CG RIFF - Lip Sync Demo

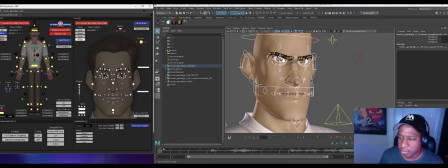I'm going to use this picker to select face and then just make sure everything's keyed on that first frame. I got a little bit of silence here before I start, but in a case of something like this, I do want to get in my shape before I see, in the waveform. So the first thing he says is who. So let's say maybe around like 5.
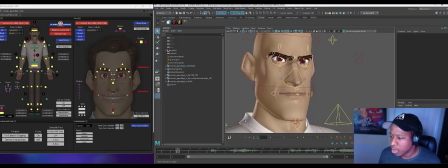I'm going to set a frame here in this kind of sort of default starting pose. In fact, let's go a little lower at the corners here, just for a little more kind of stern attitude. Just to start, do these rotate?
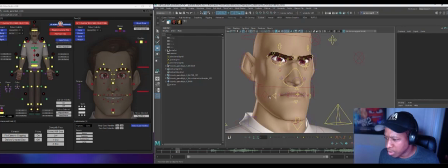Just to say it, I've not done a lot of lip sync with this rig, or any, so kind of learning it together. Okay, so So I'm going to key everything there on my mouth. And then I'm going to spend a couple, let me say 2 frames to start to get into my kind of W shape. Oh.
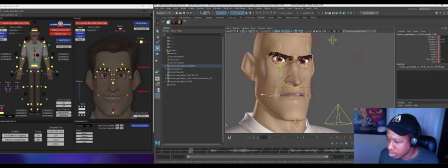So one thing that's important to kind of remember with sort of W shapes is we want to talk about perspective.
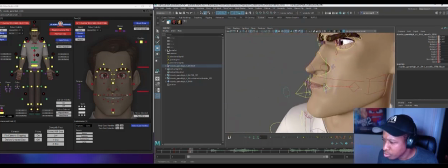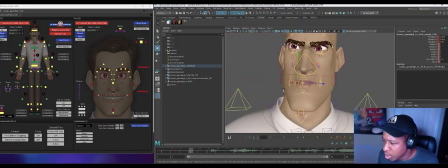Yeah, because I've cheated this too much in space. You want not only for the corners to come narrow, but you also
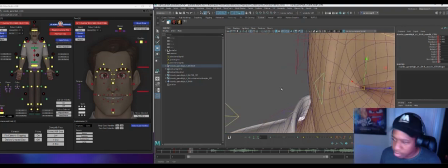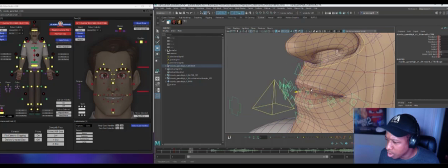want the kind of the whole mouth to come forward a little bit. Some rigs are kind of set up to do this a little better than others. But you know, if you have one of these kind of like whole mouth movers, if you're not already getting that functionality,
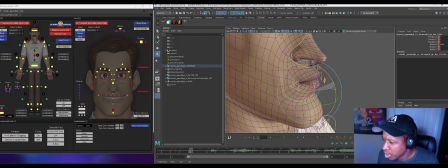just figuring out how to get a little bit of that whole mouth coming forward sense in your pucker.
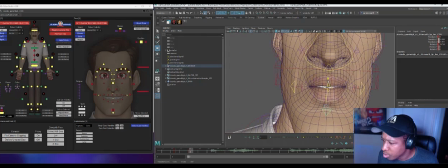So in this case,
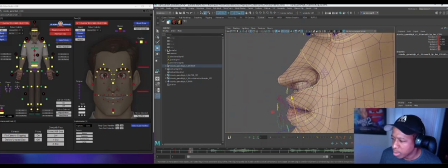you know, I like to work with a mirror. Just kind of like feel some of the shapes, and you know, I'm often like saying, you know, kind of saying the things out loud a little bit.
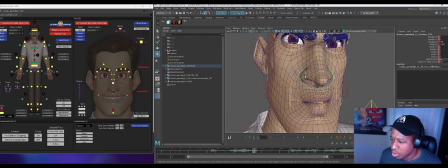I like to involve the nose.
Who is it you think you see? Who is it?
Pretty early. Sometimes I kind of do it in passes where I kind of add a little nose later. But as I'm thinking about my posing, I already kind of want to be, you know, trying to see, can I get the nose kind of involved in that a little bit.
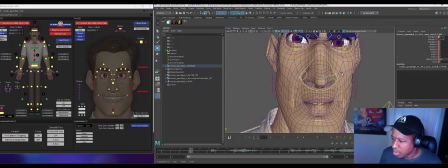So like now, I feel like coming like down too much. I kind of want these nostrils to have a little bit of sense of coming in with the corners coming in that far.
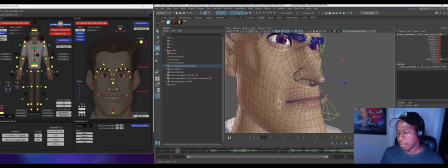I'm gonna do kind of a pass later, sort of really kind of thinking about the arcs of my mouth corners.
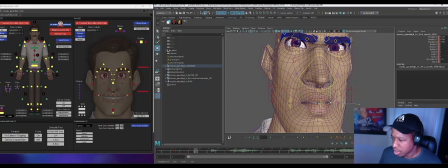But you'll see me kind of just toggling back and forth, seeing what this transition feels like, even with just simple
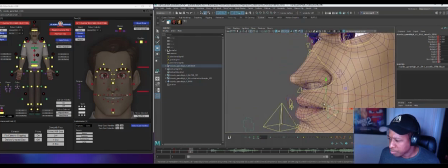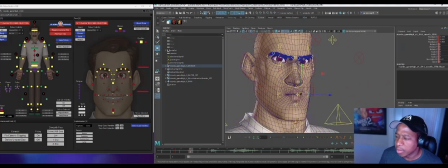startings of a pose. Let's jump back to camera view, just to see how it's feeling. But later we're gonna kind of work the spacing a little bit more. But right now I am thinking of it as a full pose, meaning that I'm keying everything together, you know, that I want involved in this pose.
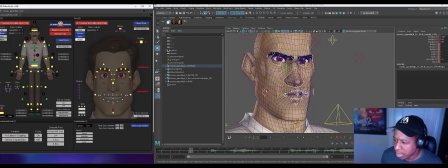I notice that, I guess this is happening automatically. These cheeks are kind of coming up as the mouth corners go in. I may or may not want that.
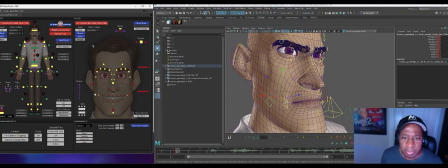It feels like kind of like opposing action. Let me go ahead and key everything on my mouth. Let's just do whole face, so I don't leave anything behind with the nose. But yeah, this feels like, when I talk about that connectivity, this feels weird that this is kind of going up when these are kind of going forward.
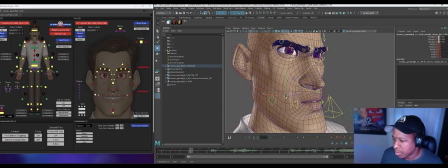And so really, I think I want this cheek coming kind of down and forward a little more.
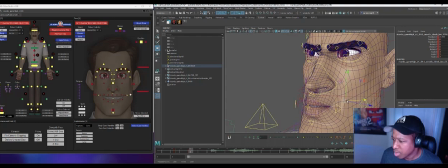Feels more right to me. That kind of opposing direction of that feels a little weird.